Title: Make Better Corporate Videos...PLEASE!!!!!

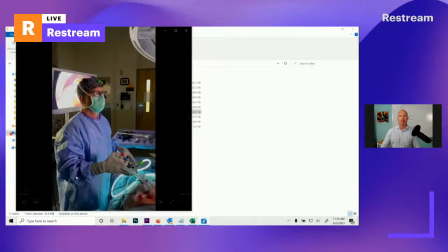And then this one here, this is the last one. The lighting is different.
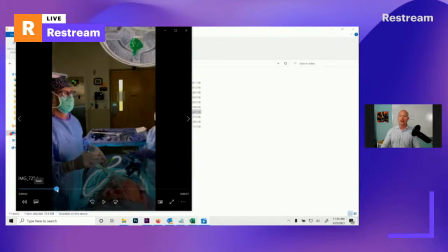You'll notice real quick here, because this is shot, and this goes back to frame rate, you guys, or at least being mindful. You'll see how fast this moves. So like how fast the frames go by.
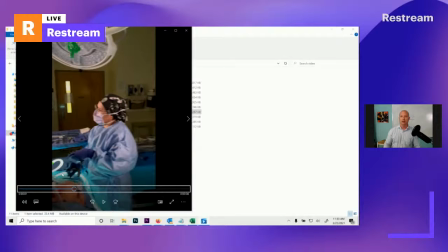It's blurry. Even if I just let it sit, it's blurry.
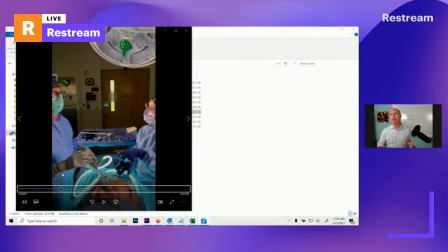So like weird drones is the same thing. If you're going to film an interview, 24 frames per second, 30 frames per second is okay. If you're going to do anything high speed where you're moving, let's say skateboarding stuff, if you're doing a product feature or something of that nature, you go with the 60 frames per second and capture that video footage the way it is,
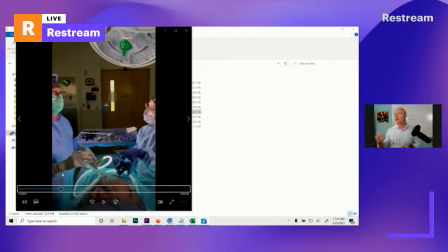okay? I've got, like your slow-mo cameras, right, are designed even, gosh, again, there was a video of our dog. I don't know if you can actually see it. I probably won't show you. But like literally, it's a cockapoo. So you can see her. She's coming at the camera and she's got the big ears just going. WUSF is right here for you on NPR.
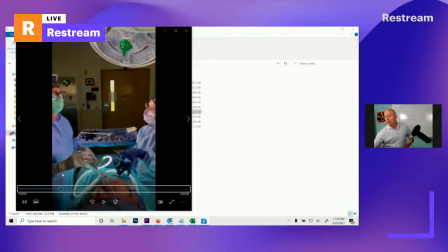I have no idea why Stay connected with news. That. But the big floppy ears and just beautiful picture. And that's off of my normal standard iPhone 12. But just the floppy ears just flopping away. The paws are kind of cool, right?
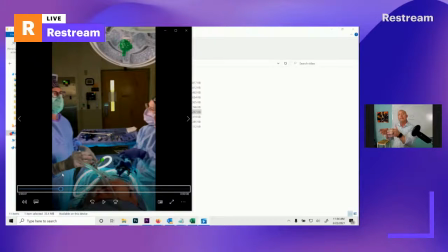But I was thinking about that frame set before I even started to roll, where I would be positioned on the floor and things like that. So that's really one of the big goals here, is to think about in advance what you're trying to film.
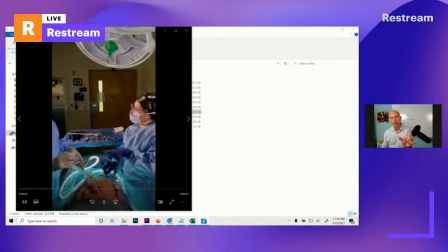So going back to this right here, this is moving too quick. It's too dark. And back here,
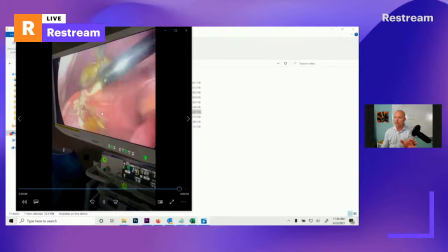we could have done something with it if I had to, because literally at the end of the day, that's kind of cool. It may hurt because it's burning something. You see the smoke and stuff like that. So at the end of the day, I decided to eliminate that one as well, because it wasn't
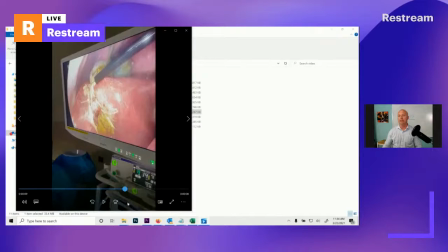again, smoking things, you can just be, if you're taking visuals and applying them to smells and sounds, I don't know if that was actually the heat, or it's an organ part that like is, rupturing or something.
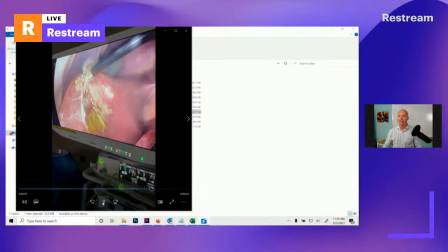I have no idea. All I know is it looks unpleasant and I can smell it. Like literally, I can almost smell the heat. Now, if that's the sense I want to evoke, that's great, but it's not in this case. I want it to be something, because this is going into a header for a video, for a website.
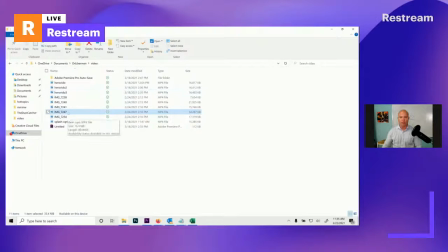So that being said, I told you I did take this one video here and I did this.
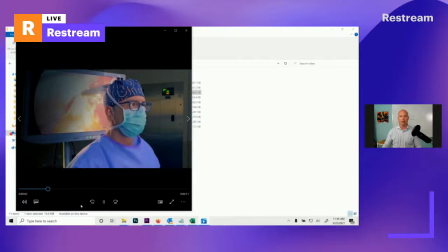So this is what we ended up crafting. And this is, by the way, just so you know, this needs to go away. But there's a darker area here that has copy and text in it. That's why that's there, just to let you know. Okay, now I did see smoke there, but look at this.
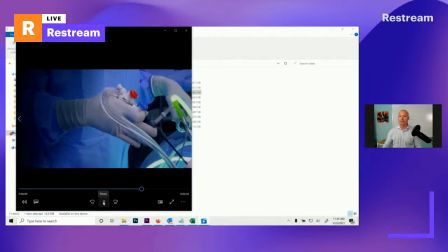Okay, slowed it down. I think we're at 30% speed on this. I'm looking at the precision that he uses. Plus, I really like how this glows. It's really kind of cool. Okay, and that's it. That's it right there. Just not complicated.
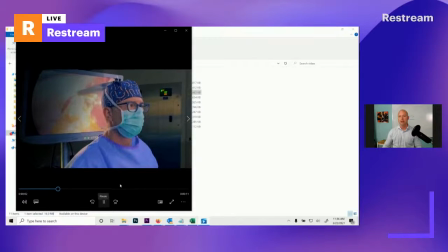I slowed it down. I love his intensity of this. Notice how the mask, in this case, we caught that other area where he's not breathing, like he's, a fish out of water, kind of struggling for air. What's going on back here is, it does get,
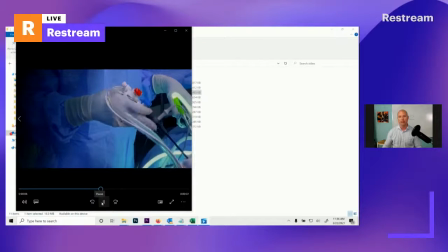I think, a little smoky, but it's not like the other one where you can just smell things burning at this point. So, I mean, I think that's pretty cool. I don't care for the way his gloves kind of look on this. But either way, still a solid kind of, understanding that it's precision.
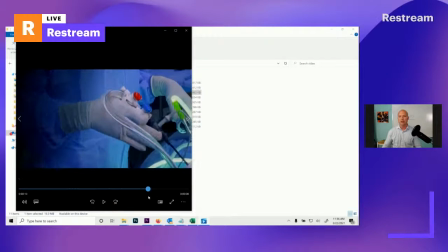He's obviously looking at these great monitors and looking at what's going on in the surgery. So that's really what I wanted to capture in that standpoint.
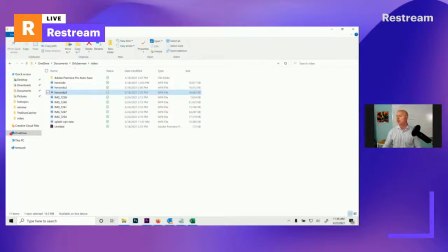So the 3 rules are, again, this, right? Think about the scene in advance, the story you'd like to tell. Think about in terms of script. What do you like what you've seen and what you've captured? The third one is the 8-second rule, and that is transitioning scenes every 8 seconds or less.